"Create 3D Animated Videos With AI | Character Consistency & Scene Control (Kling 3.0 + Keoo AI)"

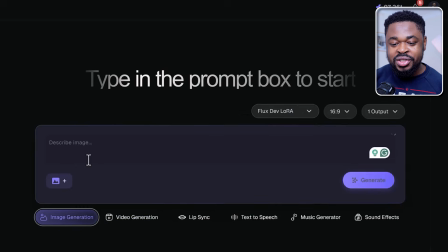Since we are generating an image first, we'll click image generation, paste the prompt here, select Nano Banana, and then change the aspect ratio to the desired one and ensure to select 2K. 2K gives, very good quality, but you can set it as 4K, but I'm going to use 2K. And then we hit generate.
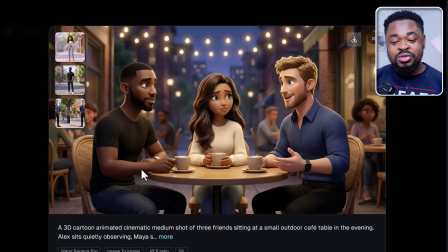And then we have this image here that we can use to create animated videos. But this alone will not give you consistency and smooth transition into the next scene. I found an easy way that ensures consistency every time you generate. Now, before I show you that, here's a trick that I use to save credits when generating images.
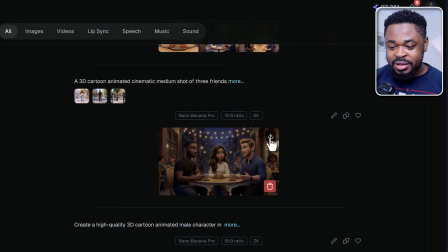What you're going to do, I'm going to download this image, upload the same image, and then enter this prompt. I'm going to leave the prompts I use in this video in my Telegram channel. The link to my Telegram channel is in the description of this video. And if you still haven't subscribed to this channel, you're missing out. So subscribe, like, and drop a comment. Now here's what makes this prompt unique. Instead of trying to generate 9 different images, which will take more time and more credit, we are going to generate a 3x3 grid,
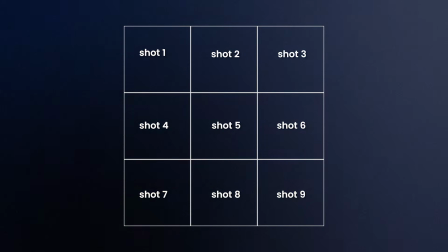which will give us different options, variations of shots that we can easily extract and use.
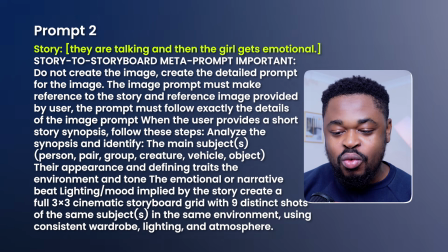Now right here, we can just enter our story idea, what we want to happen in that scene, and then the prompt will do its thing.
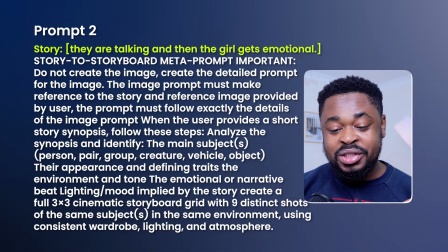It's going to generate a 3x3 image, 9 images in one image. You can see the prompt here.
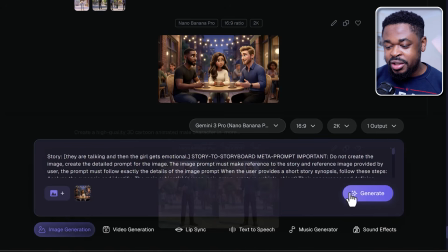It's very long prompt, which, like I said, I'm going to leave it for you to copy. And then we are going to hit generate. So now we have creative angles that we can easily extract and use.
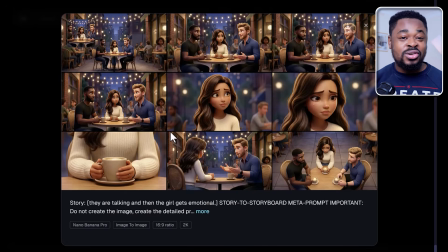You can generate 2 or 3 variations of this, different shots, different framing, all for the same scene. That means you have options, you have control, and using multiple shots in one scene is a proven way to make your video more engaging. It keeps the viewer's eye moving. It feels cinematic, not static.
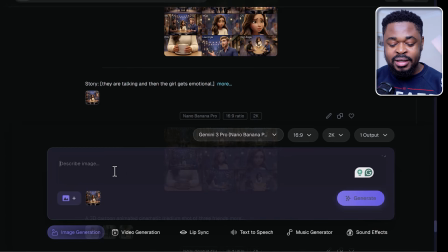So I can download this and upload it back here and then enter this prompt, extract shot MCU.
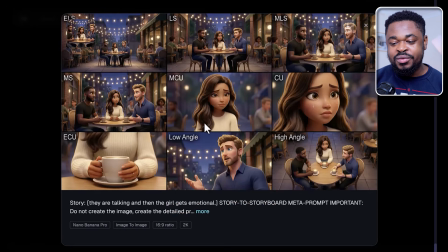And here you can see this is shot MCU here, which we are going to extract.
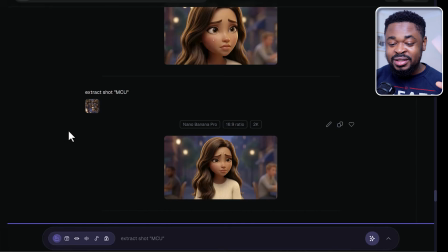Click generate. And boom, we've extracted shot MCU out of the grid.
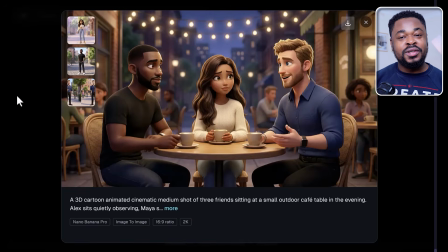The next under prompt structure is video prompt. For example, I want to create a video for this shot.
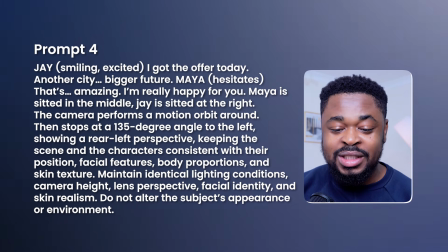I already have the image uploaded, so I'm going to enter this prompt. You can see from this prompt here that we started with the dialogue and then we went into the character identification.
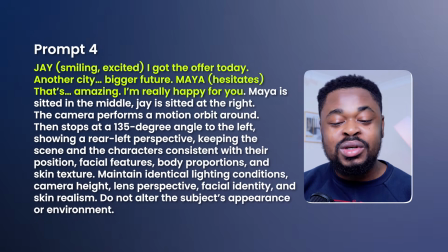A lot of people don't do this. They don't enter character identification in their prompt when generating a video where they have multiple characters.
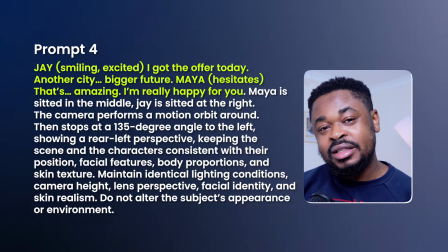This is very good. You identify the character to ensure that the AI knows who you're talking about.
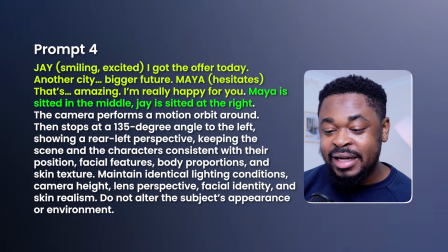So you can see here, Maya is seated in the middle, Jay is seated at the right. I want the AI to know exactly who is who.
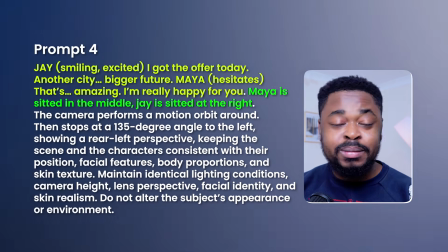And then after the character identification, I enter the action. So for this particular prompt, I didn't enter the action because I didn't have any specific action in mind.
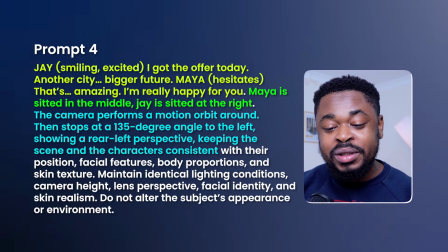And then here I stated the camera movement. The camera performs a motion orbit around, then it stops at 135-degree angle to the left,
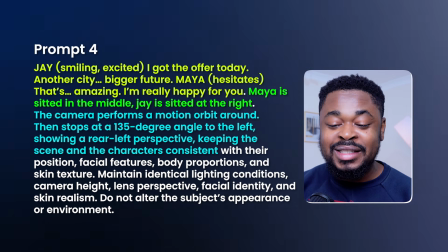showing a rear left perspective, keeping the scene and the characters consistent and all that.
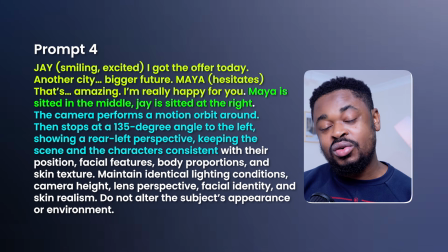And then after that, you could just add other things that would help with consistency, which I've done here in the prompt.
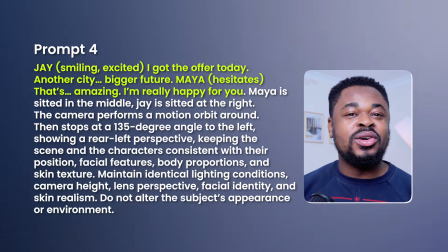So ideally, when using an image to create a video, the prompt should have dialogue, character identification, the action, and the camera movement.
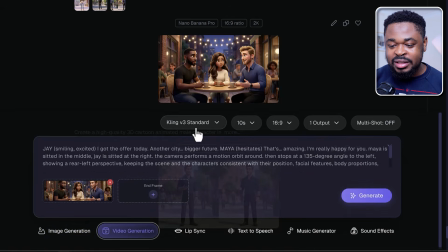So we select video generation and then we ensure that we have Kling 3.0 selected. You can see the image is uploaded. What I'm going to do is click generate and boom, we have this.
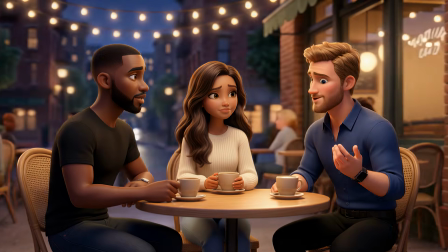I got the offer today. Another city, bigger future.
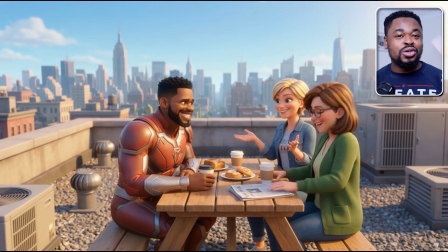That's amazing. I'm really happy for you.
Adding camera movement to your shot makes your video interesting to watch and it gives that cinematic vibe. The best way to structure this in your prompt is by adding it next to an action or where you want the camera movement to start.
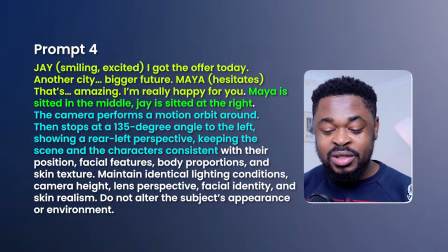For example, in this video prompt, you can see I added it here because I wanted it to happen as the characters we are speaking.
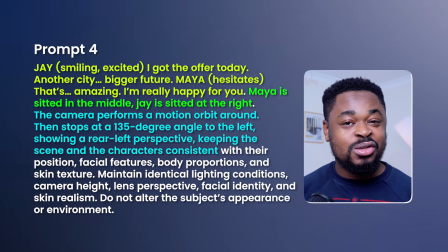There are different camera movements you can use: zoom in, zoom out, pan left or right, dolly in or out. Just choose the one that works best for the shot.